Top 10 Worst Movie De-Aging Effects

CGI isn't a virtual fountain of youth just yet. Hey everyone, I'm Rebecca and welcome to Watch Mojo.
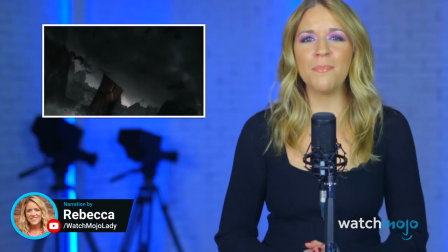[0:08]
Today we're counting down our picks for the top 10 worst de-aging in movies.
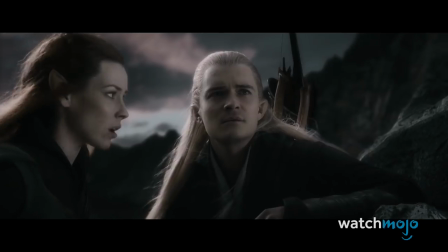[0:16] These bats are bred for one purpose. For what? For war.
That means we're looking at the times that CGI was used to turn back the clock on actors and actresses to less than perfect effect. The technology is getting better, but it still has a long way to go. All right, let's get to the list.
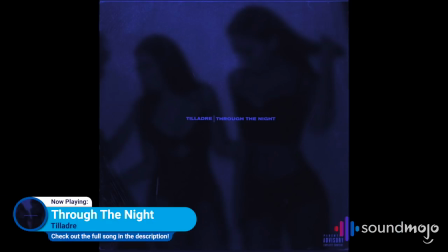[0:37]
If you like what you're hearing, be sure to check out the full song at the link below.
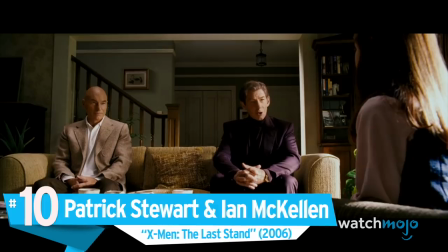[0:54]
Number 10, Patrick Stewart and Ian McKellen, X-Men: The Last Stand.
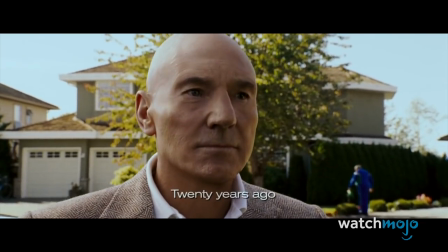[0:58]
The first entry on our list is also the first major use of this technology, and while it's far from the worst, it's easy to see that this was an early attempt at the effect.
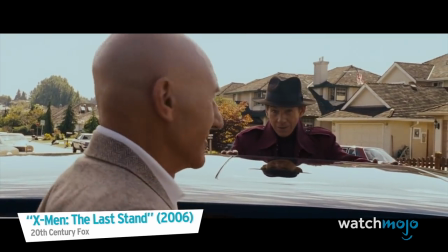[1:07] I still don't know why I'm here. Couldn't you just make them say yes?
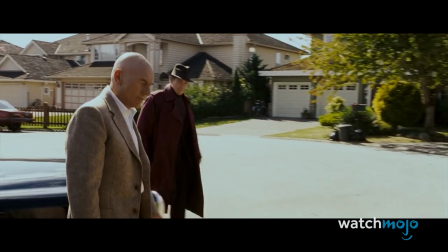[1:11] Yes, I could, but it's not my way.
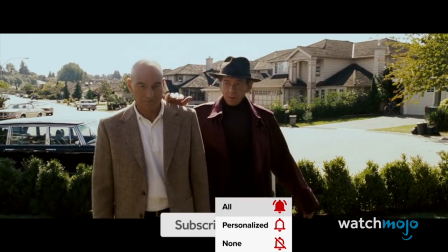[1:13]
Before James McAvoy and Michael Fassbender took over playing the younger versions of the characters, Patrick Stewart and Ian McKellen were digitally de-aged for a flashback scene in X-Men: The Last Stand.
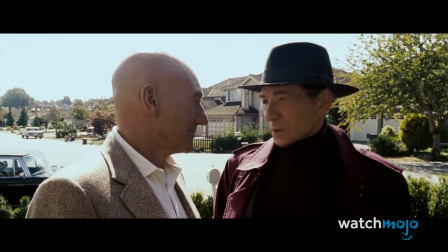[1:22] And you're here because I need you. We're not going to have to meet every one of them in person, are we?
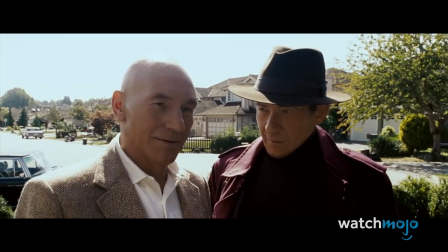[1:28] No. This one's special.
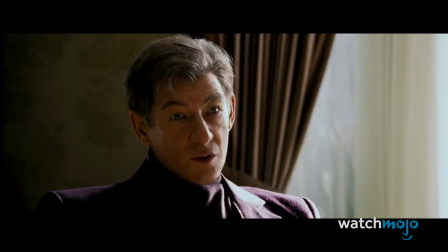[1:31]
Like a lot of later entries, the effect is a little disconcerting, with both actors looking mostly like they've had some wrinkles airbrushed off.
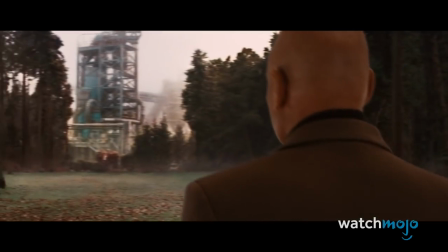[1:38]
Sir Patrick was also de-aged for a cameo in X-Men Origins Wolverine, and the effect was similarly uncomfortable.
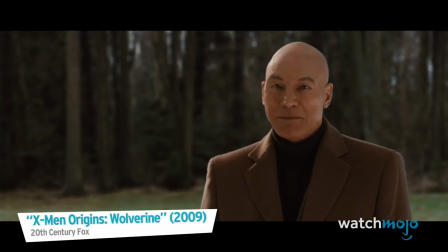[1:44] My name is Charles Xavier. I'm a mutant, like you.
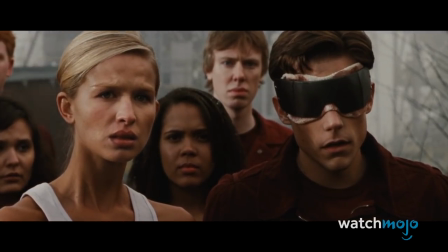[1:49] I can hear your thoughts. Yes, and I can hear yours.
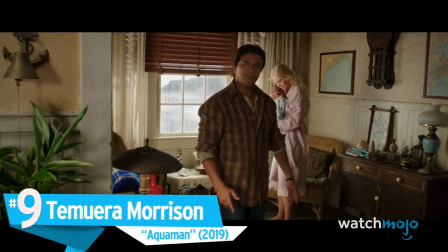[1:53]
Number 9, Temuera Morrison, Aquaman.
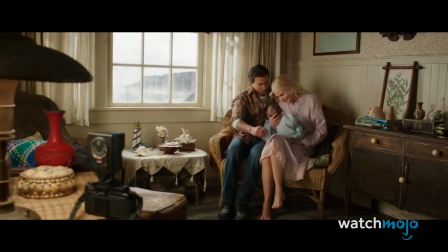[1:56]
This big-budget DC spectacle has no shortage of fantastical CGI creations, but there's one effect that's even harder to believe than the giant sea monsters.
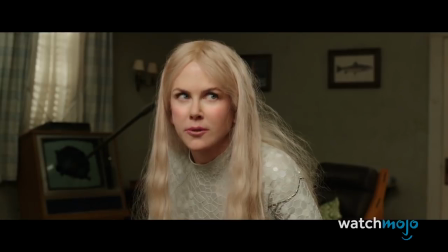[2:06] I was gonna make you some eggs. Just don't eat my dog, okay?
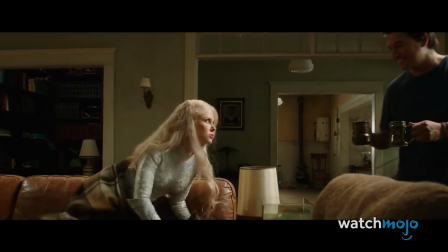[2:12]
For the film's opening scene, New Zealand actor Temuera Morrison got the de-aging treatment to portray the young father of the hero.
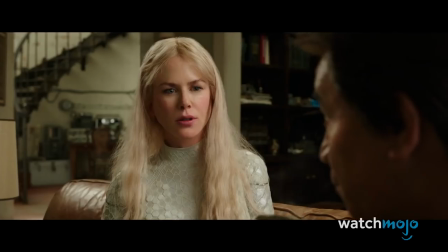[2:18]
The effect doesn't quite land, and Morrison's hair and teeth in particular just don't look natural.
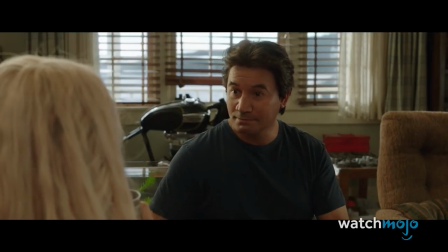[2:23] I'm Tom, keeper of Lighthouse.
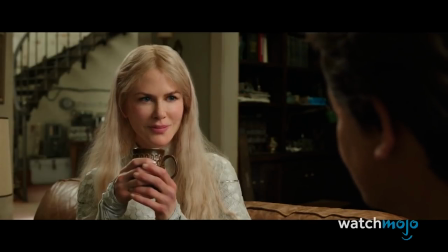[2:27]
We can't speak for Queen Atlanta, but if this strange-looking sight was our first glimpse of a surface dweller, we'd probably hightail it back to the ocean and take our chances with the monsters from the trench.
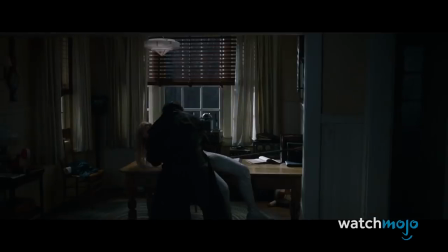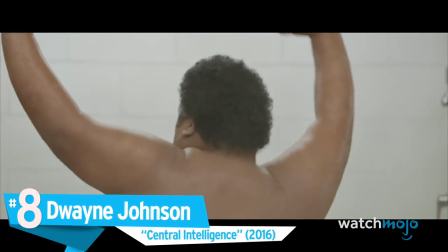[2:42] Easy.
Number 8, Dwayne Johnson, Central Intelligence.
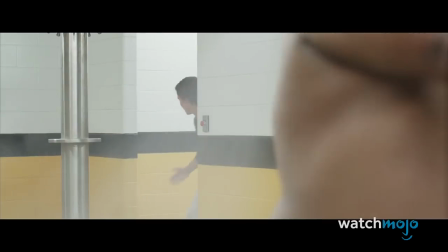[2:46]
Okay, we're gonna add a sizable asterisk to this one, given that the film in question is a comedy, and the effect is definitely intended to be weird and off-putting.
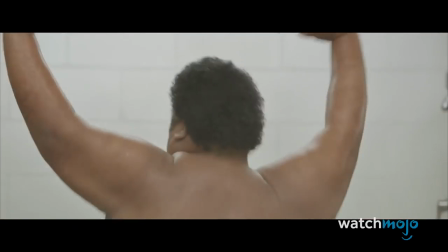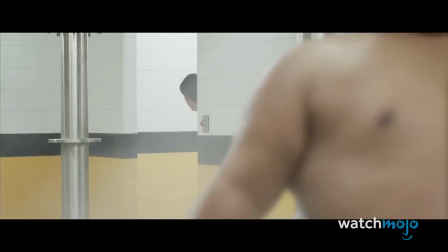[3:00]
That being said, the CGI recreation of a younger, out-of-shape version of The Rock's character is just too creepy-looking not to mention.
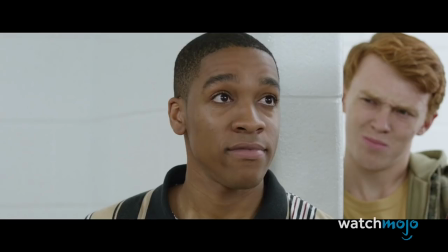[3:07]
The famously buff actor appears with his face CGI'd onto the body of a less-than-muscular actor, and is put through some digital de-aging.
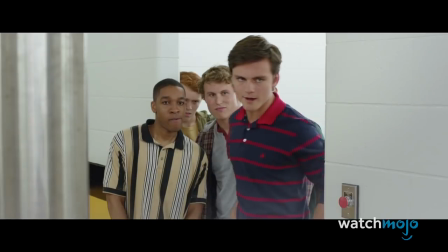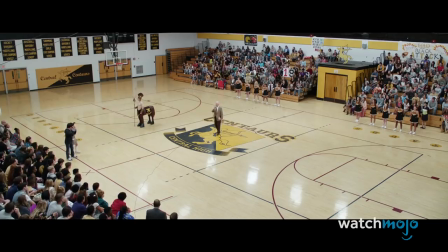[3:21]
Watching the character get humiliated in front of his classmates would be bad enough even without how awkward and uncomfortable the effect makes the entire sequence.
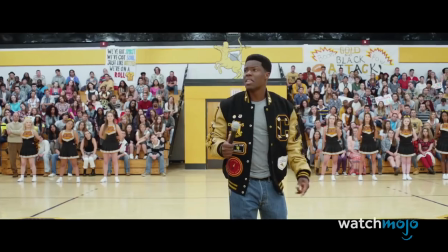[3:28]
And in comparison, Kevin Hart's de-aging is pretty believable.
Now I, for one, will push myself at every stage, at every step.
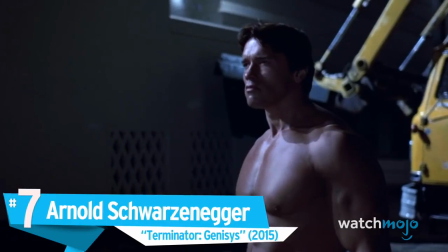[3:35] So I got one question to ask.
Number 7, Arnold Schwarzenegger, Terminator Genesis.
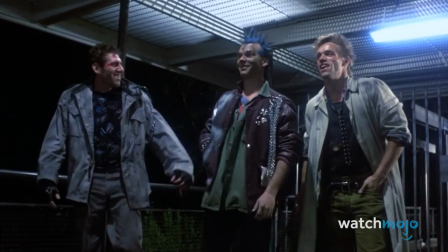[3:40]
The Terminator franchise is all about going back and rewriting the past, something this entry did in spades by returning to an iconic moment from the first film.
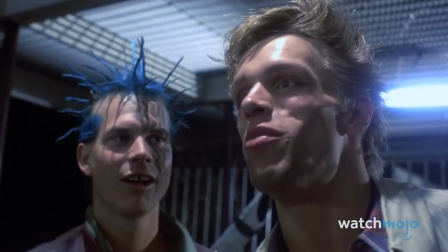[3:49] Nice night for a walk. Wash day tomorrow. Nothing clean, right?
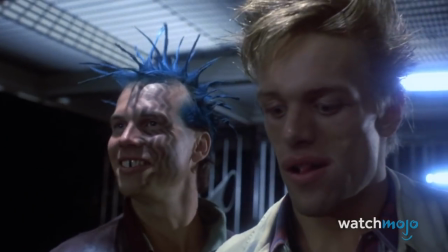[3:55] Nothing clean, right? Hey, I think this guy's a couple cans short of a six-pack.
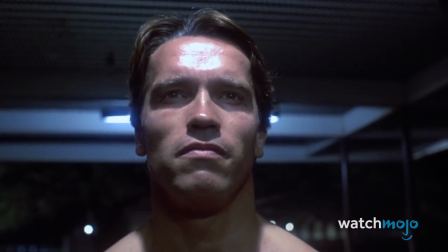[4:00] You're close. Give them to me.
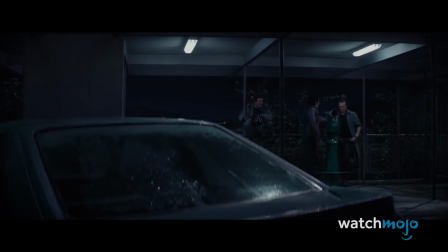[4:04]
In the scene, we once again see Arnie's iconic T-800 arrive in 1980s LA and confront some nearby punks.